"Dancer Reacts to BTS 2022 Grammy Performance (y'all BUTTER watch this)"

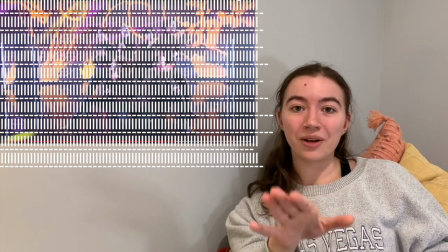don't even know you know it's also really great when you watch it and you're like i don't even know how that happened or what
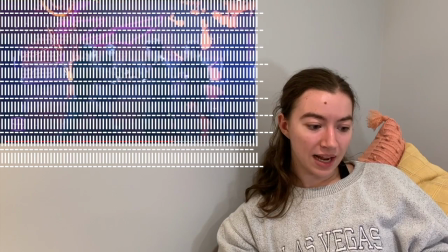they did or what is happening and i've watched it like four times now but i love it also
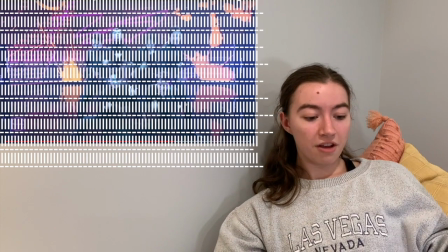i think this part it looks very like casual like they're just grooving and air guitaring with their friends but uh is this j-hope i think this one's j-hope if you watch
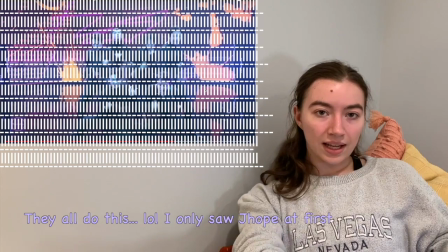him if lower right hand corner he does like an in out with his um leg which just makes it seem
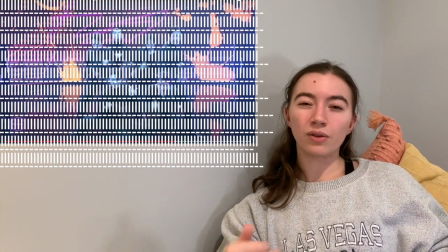so much larger like the movement looks more embodied even though it looks like he's just like chilling and vibing but it looks like he's
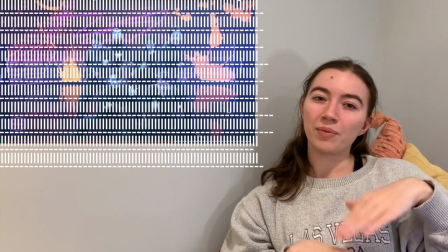more chill and more vibey because he's actually putting more effort into it does that
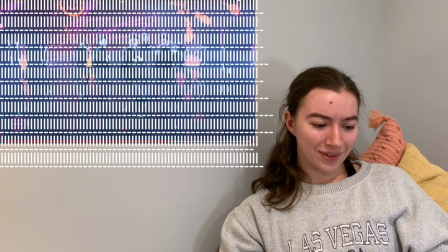make sense i don't know but i said it so there you go oops i
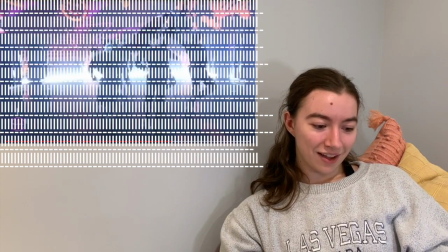went back too far looks like i have to wash this part again
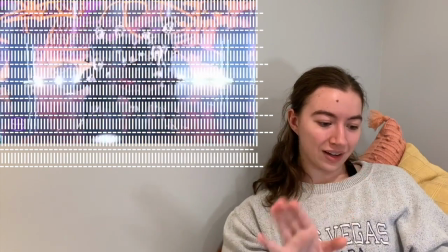oh i guess they all kind of move the foot i just noticed it on jay hope but
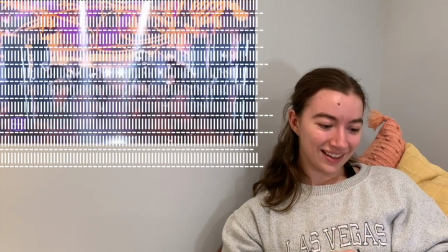i love it uh i
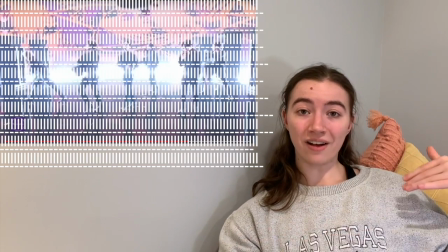think that part's really satisfying because they basically use the coat as an extension of themselves and so whereas like they can only reach
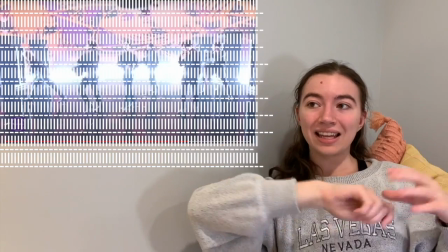this far with the coat now they can reach like twice that far and get like a much more flung energy so i like how their body is a little bit
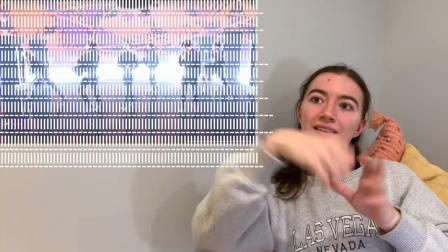more like in control and then the the I don't want to say chaos but
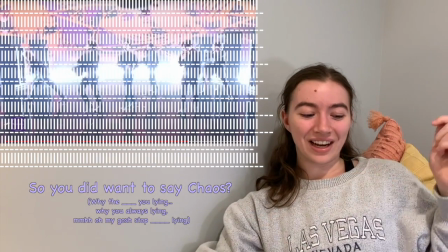like the chaos of the choreography comes from that flinging of the shirt
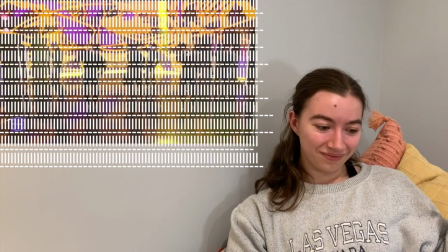and oh I
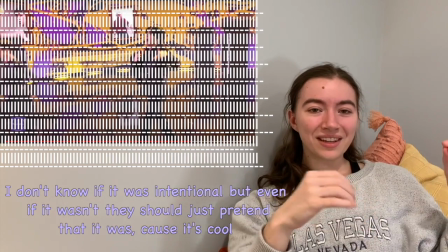also think it's really cool how they kind of throw the coats at the camera and it's kind of like a pseudo transition into like the next scene because
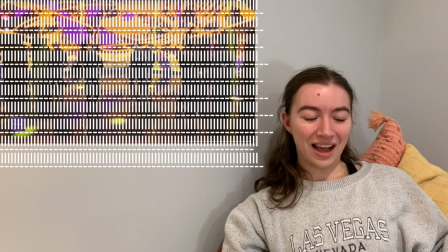your your view is partially obscured which i think is a really fun way to kind of play with the transitioning out of this dance break
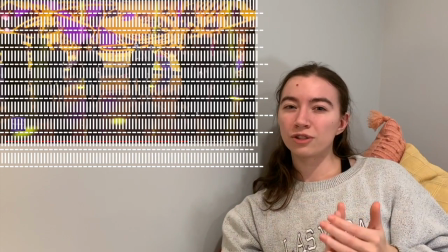back into the song without having to use special effects because a lot of times like
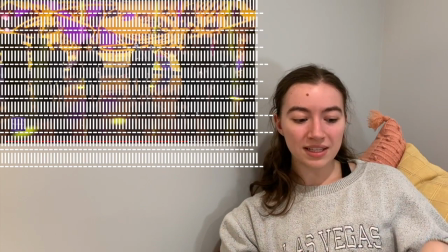cgi and stuff is used even in live performances and i like that they used just like
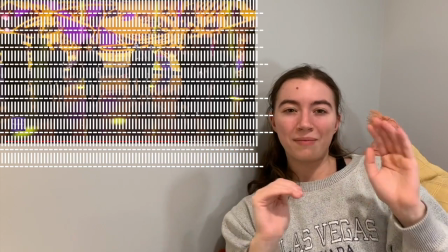the actual coat instead of like making like a technical transition
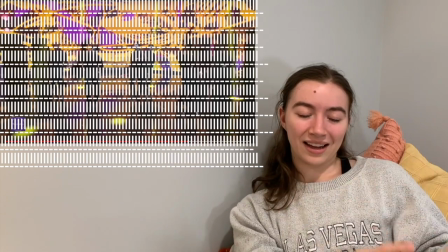they used like an actual coat to make something that looks like a digital transition.
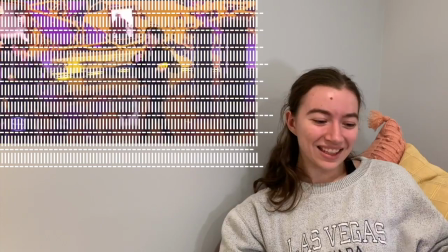I like that. I think that's really fun and cool.
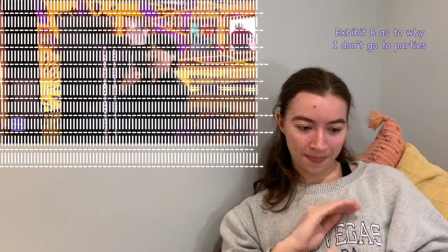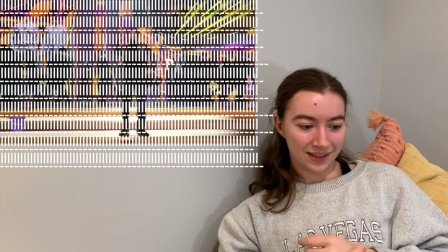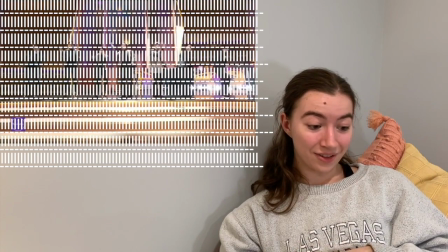Oh my gosh, are they flying in an entire another set? I didn't even notice that they were changing the entire stage.
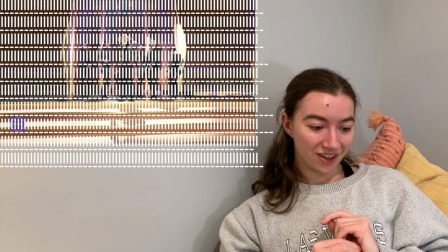That's kind of crazy.
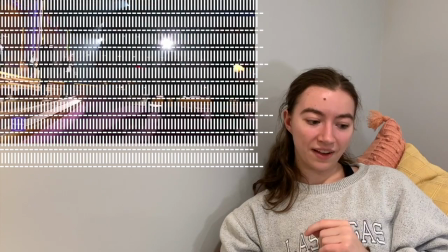I love it when big productions have like 500 people on stage. I think it always looks so cool.